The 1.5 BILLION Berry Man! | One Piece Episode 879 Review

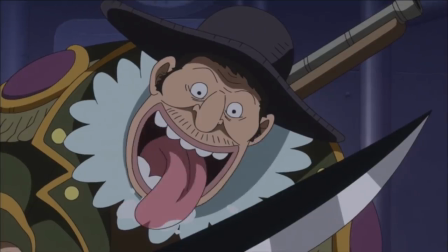[3:38]
This minor, minor close-up is quite possibly one of the poorest pieces of animation I've ever seen, Just period they legit just have his tongue moving jarringly over like three frames And this is apparently what passes for animation at one of Japan's largest and in theory most prestigious production studios It's just garbage
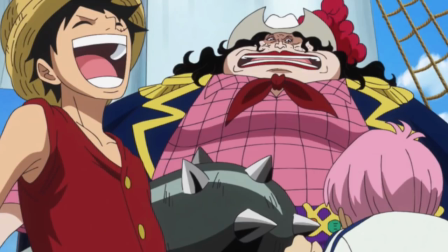[3:54]
and so damn obvious as well because that animation is juxtaposed against the pretty great animation of the flashback And yes It is just a bit sad that the seven-minute section We've already seen is the absolute highlight of the episode from an animation perspective also more complaining I was going to mention this
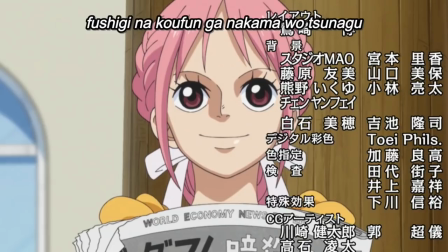[4:08]
last week, but I felt the review was already overly negative But I'm not a huge fan of what they've done with the superpowers opening Specifically in regards to putting the events of the episode in the section of the final chorus where the German action used to go And my problem is that the portions they pick out simply do not match the music It's quite possibly the worst place in the entire opening to introduce such scenes,
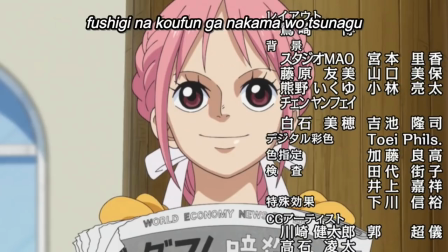[4:27]
you know, right at the exciting climax of the song I think that the reverie scenes would be much better placed in the preceding section instead of seeing Sanji and pudding as well as the Beijing Sulong carrot stuff the music there is much more relaxed and would allow for these shots which comprise mostly of people just straight up talking, to feel a bit more organically placed in the opening.
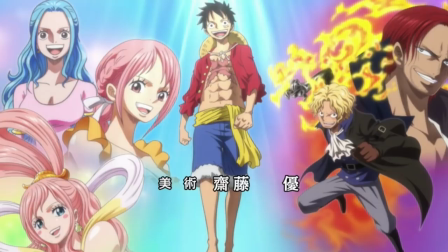[4:43]
But I do really like some of the new static shots introduced at the end of Superpowers, which contains some pretty mind-blowing spoilers, actually.
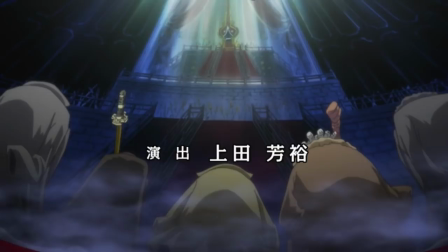[4:49]
I mean, if you're an anime-only watcher, I highly recommend not looking too closely at the shot immediately following Robin's portion,
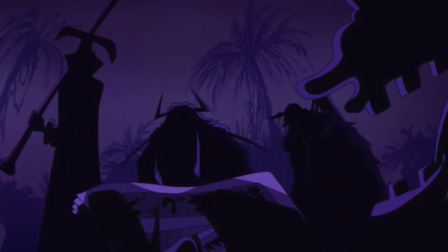[4:55]
because you will put two and two together, and you will be spoiled big time. But look, once again, we've ended up with a fairly negative review, so I do just want to highlight some other things that I actually did like, and one of those was the continuation of the color schemes used whenever the Yonko are menacingly on screen.
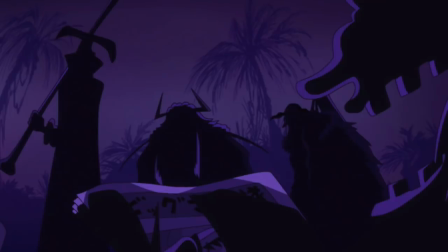[5:09]
It's not something new to episode 879, but I really like using the dark magenta for Kaido and Big Mom, as well as the Congo blue for Blackbeard. Because to me, it is far more effective than the black silhouettes of the manga. It just adds a nice bit of flavor, whilst maintaining the idea that we should probably be scared shitless of these people.
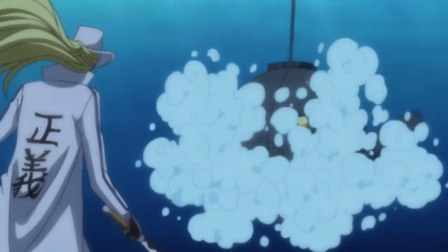[5:24]
And there was also some more Red Filla stuff thrown in. The part I'm thinking of in particular is where we see Helmepo jump into the water and deal with the submarine. It was a short segment, but it's kind of nice to see him in action right after Kobe had a moment, because in the manga, or we just cut to him in the submarine like a boss,
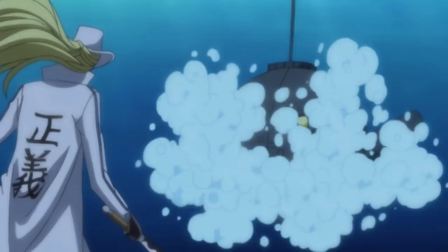[5:37]
which was fine, but Helmepo is one of those characters who's experienced tremendous off-screen growth over the course of the series, and as a result, I'm always keen to see what he's capable of.
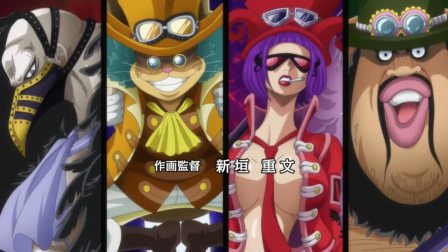[5:45]
With that said, the most promising aspect of this episode very much comes in the form of the preview for next week, because there doesn't appear to be any sign of another lengthy flashback. Although there certainly is the potential to make it happen with characters like Sabo and even Kov being present, but what I'm hoping for is that we just get a solid, revolutionary army-focused episode,
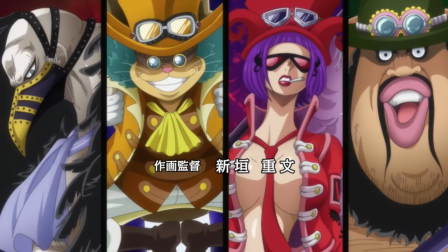[6:01]
giving a bit of love to the four mysterious figures whose designs we've already had spoiled because they're in the opening. But yeah, it's hard not to be excited to hear their vocals for the first time at the very least. But that pretty much does it for episode 879.
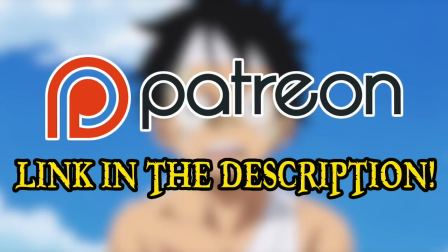[6:14]
If you enjoyed this video and the content this channel produced in general, then please do consider donating to the Grand Line Review Patreon because the support of all of you amazing people is what continues to make this channel possible.
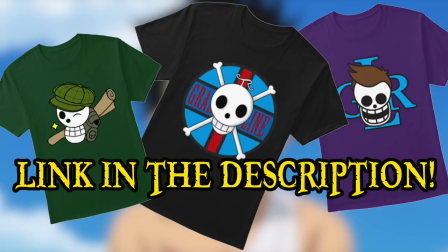[6:23]
Also do check out my Teespring store if you're interested in shirts, hoodies and other miscellaneous items with the proceeds going directly to support the channel as well.
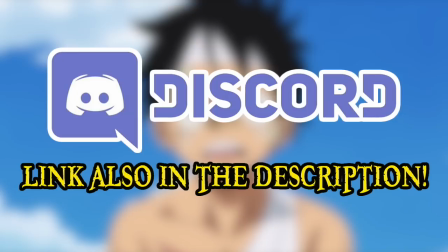[6:29]
And if you'd like to join the fun at any time, then please do head over to my Discord server where a wide array of shenaniganry takes place on a daily basis. And finally, please do comment with your thoughts on the episode. This has been the Grand Line Review, and I'll see you next time.